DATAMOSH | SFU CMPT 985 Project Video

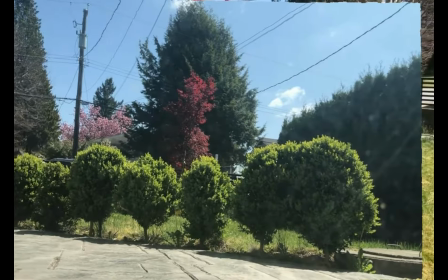248s
Here's how the video looks after combining the clips using the regular forward moshing technique.
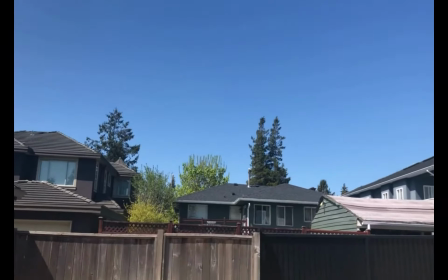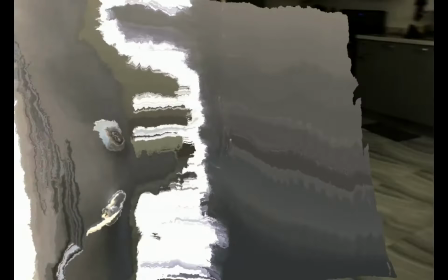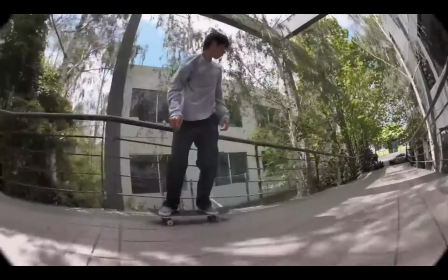265s
We found that a mixture of smooth camera movement and fast motion of video subjects makes for an interesting smearing effect.
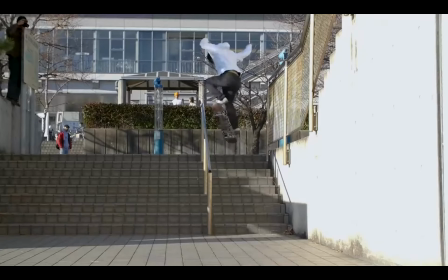272s
By running a scene detection algorithm on existing videos, we can easily create data moshes.
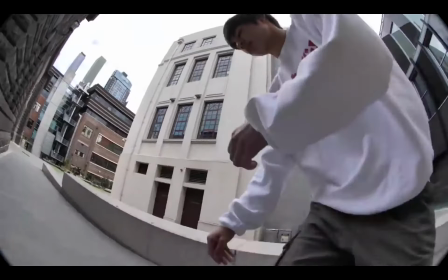278s
Here's an example of a moshed skateboard montage.
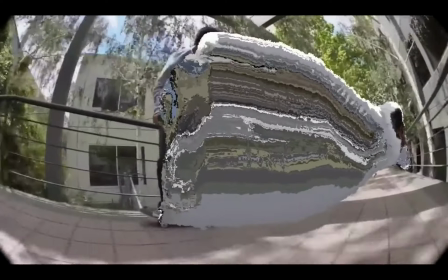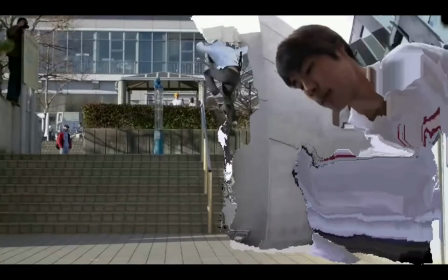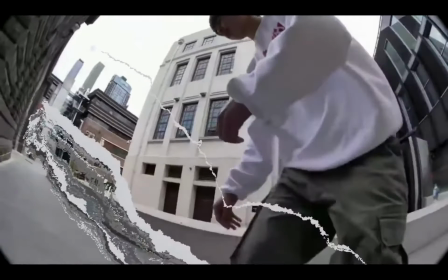293s
Here's another skateboarding edit, followed by the data moshed version.
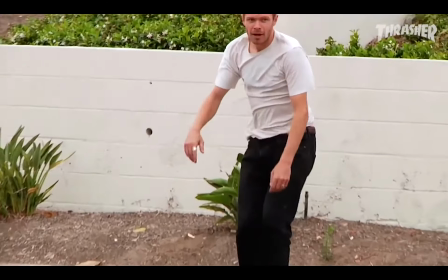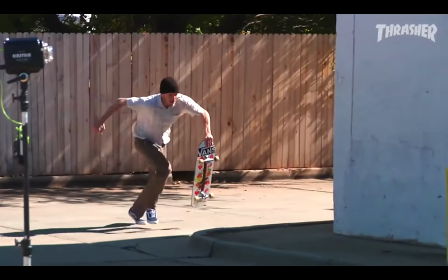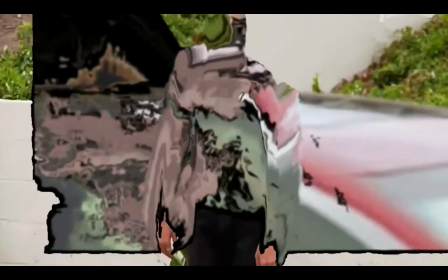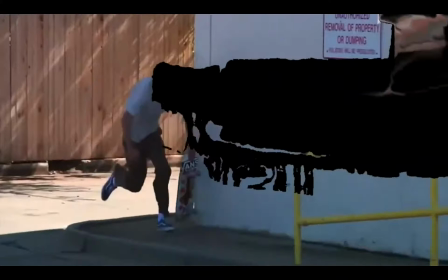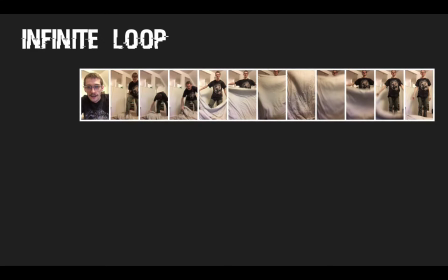328s
Another interesting application of our datamoshing effect is to create looping videos.
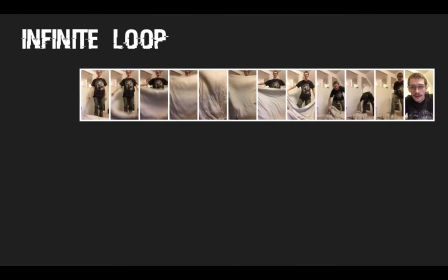333s
Given a single video, we first reverse all of its frames. We then compute optical flow for each of the reversed frames.
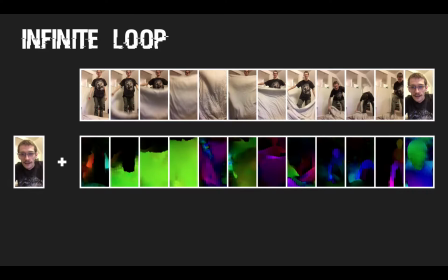341s
We use the optical flow to warp the original starting frame of the video using the reversed frames to fill in the holes.
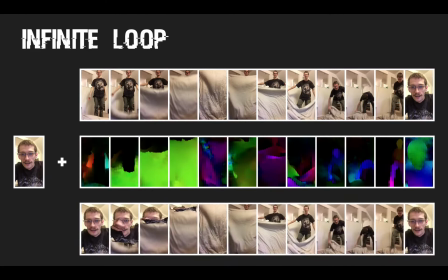350s
Finally, we reverse the warped output to retrieve the original ordering of the frames.
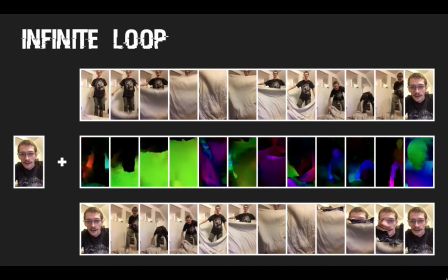356s
If all goes well, we end up with a seamless result like this.
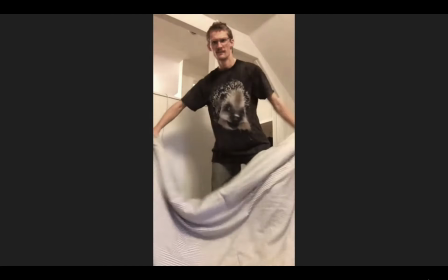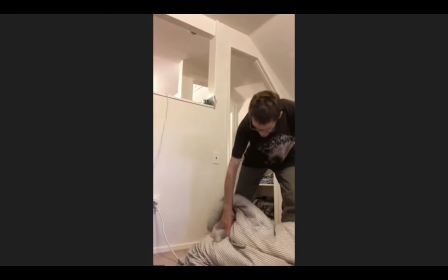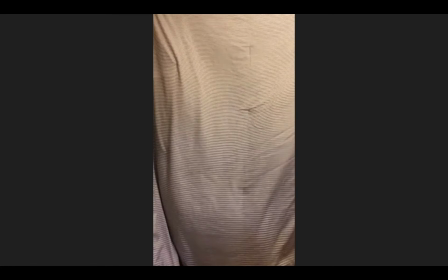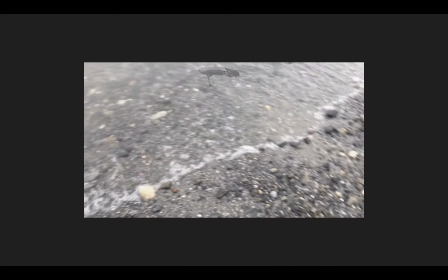384s
Here's an example of using similar textures and panning to create a perfect loop.
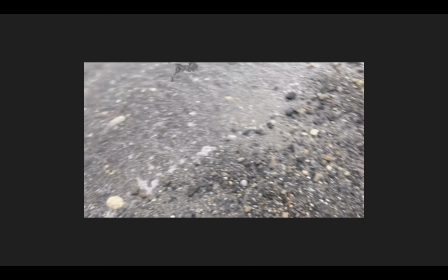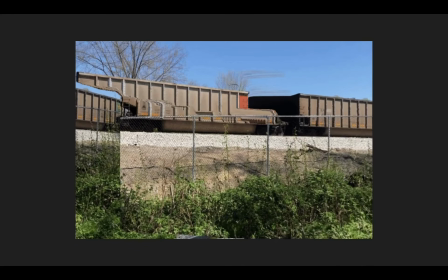397s
Here's an example where the optical flow estimation was imperfect, causing the final frame of the GIF to have glitchy artifacts left over.
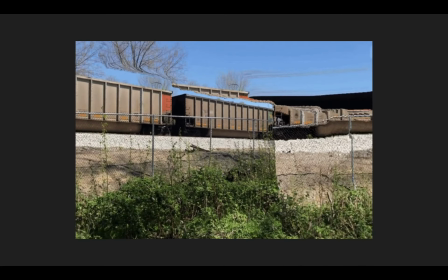405s
Still a cool effect nonetheless.
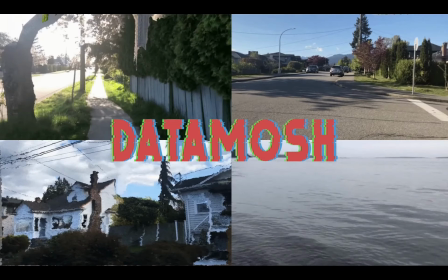408s
In conclusion, we were able to develop a straightforward datamoshing effect that is inspired by traditional compression-based datamoshing.
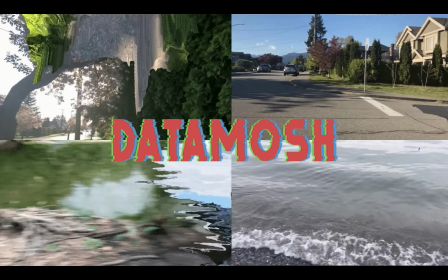416s
Rather than exactly emulating the behavior of traditional datamoshing, we aim to provide a similar effect that allows for more control.
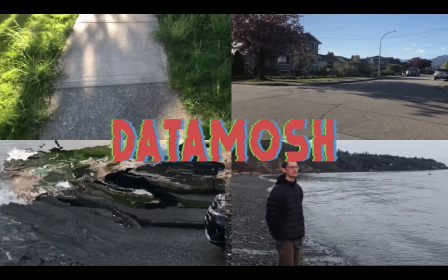424s
Users can alter the parameters of the optical flow algorithms, create reverse datamoshing effects, and generate seamless looping GIFs.
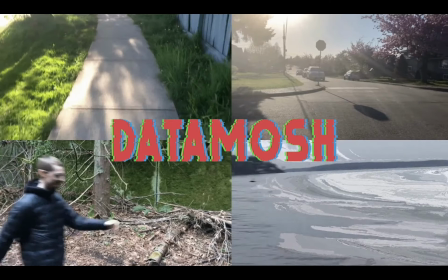432s
We hope this project will provide a useful tool for video editors and social media content creators to create mesmerizing videos.
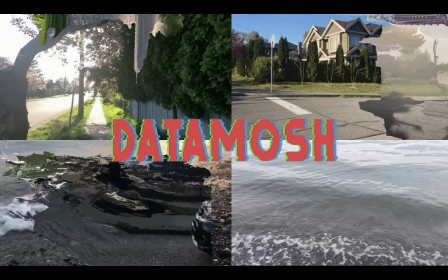439s
We have included links to the GitHub page for the project, as well as a YouTube playlist with more datamoshes, both available in the description.
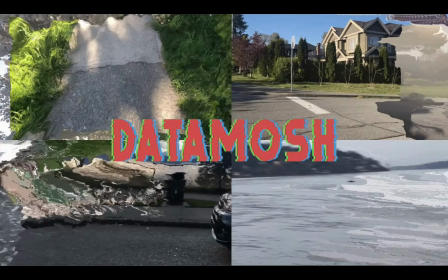447s
Thanks for watching.